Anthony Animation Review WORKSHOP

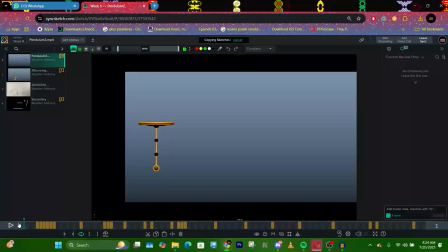For this, so this is your shot for I don't know the week we're in right now, but basically, so we're working on the pendulum. So this is your review. It's looking better, like, but there are still some things that we need to tackle.
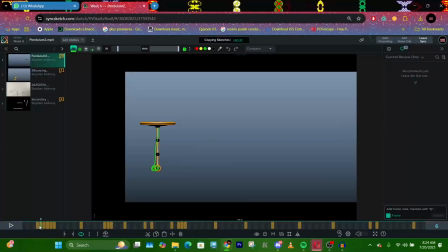So let's get into it. So what's happening here is that for this exercise, we're talking about the principle of drag and follow through and overlapping action, right? So when the block, which is this, starts moving, we want this to delay.
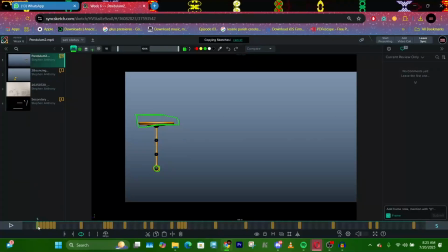So as you can see, as it starts moving, it's already moving. So what we want is something like this, right? That's it to be dragging. That's this thing should not move from where it is, right? It shouldn't move. It shouldn't move.
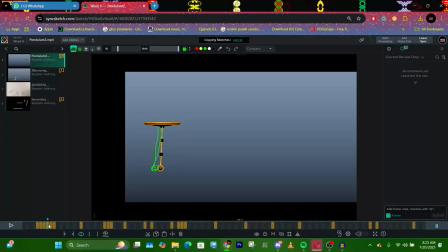Then around here, it should now start moving, but it should still be dragging, right? That's this should still be where it is. This should still be where it is, right? So it's staying still because of like you're dragging it. So if this is the heaviest part, it means this part will be left behind, right?
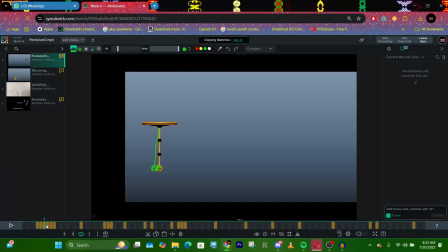So it will still be. Let's see. Let me just copy this, paste it here. So it will still be here. It will still be here. You get, but it's just that it will now be like this instead, right? Then here, let me see, paste. It will now be here, right?
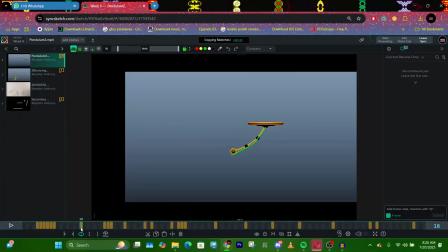Then when it now starts moving, obviously you can now like drag it, right? But don't let it bend this way, right? Like don't let it come up. Let it just still drag, right?
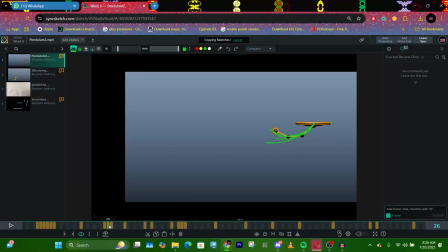That shouldn't come up because it's not moving that fast. So it shouldn't curve this way. It should just drag, right? Because the emphasis is on drag. So it drags. Then once it stops, right? So let's see.
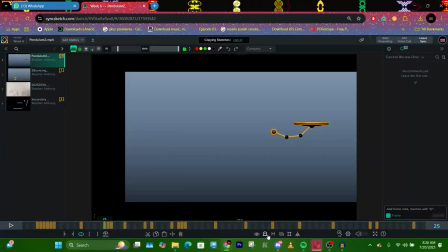Let's track how how fast it's stopping. Okay, come. So it's easing in. Okay, so instead of it easing in, how about we make it end fast?
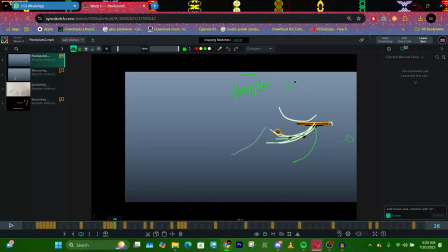That goes fast in. That shouldn't ease in. It should just stop. It should stop like it hit a wall, right? So we can have boom, then this goes. So this is good. We can like curve this a bit more, but this is okay.
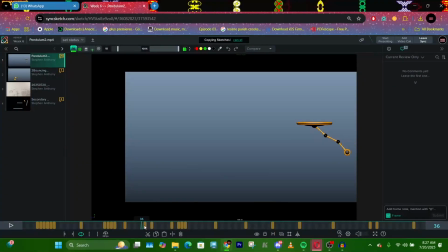Uh-huh. Right. So I can see that you have implemented the drag and follow that we talked about. So this is looking good, like this part is looking good. Then it starts dragging. Right. Nice. So you can see now that as you've improved it, this can still actually go up.
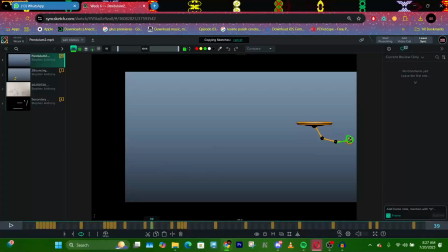Right. It can still actually go up. Right. So let us try and exaggerate that and let's see. Right. Then it pulls. Right, nice. So this like tone here, that's what I'm looking at is nice, right?
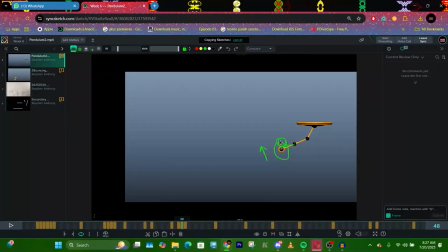So it's not stuck in space, right? So when it now switches, right, this part should still be moving up, right? So we have that drag because right now, like see, like when this stops, this keeps moving, this starts coming back.
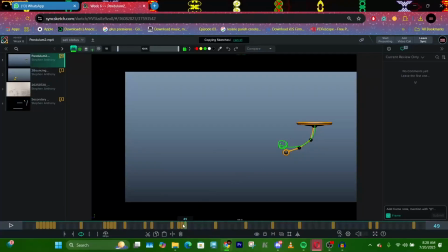So when this stops as well, this should keep moving while this is now coming back, right? So this should keep moving. This will now be coming back, right? You understand? So it's like pulling, dragging, right? So when this part is dragging, this part should now start going this way, right?
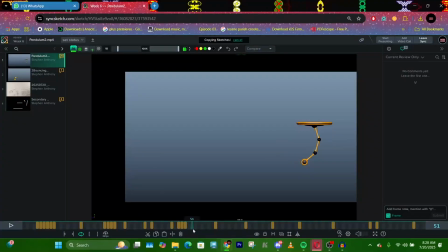It should be dragging. Then when it's here, it should be like dragging this way. So basically, there is a line of action in it, right? Like there's a line of action in it. So you should start dragging. So this one, because it's the heaviest part, you start dragging here, right?
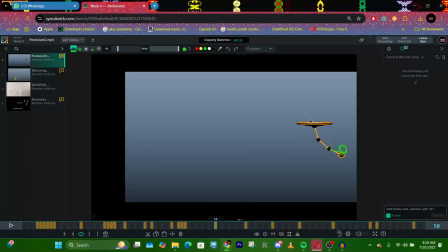So you see there's the smoother line of action. Then it keeps going, so you can also still draw that.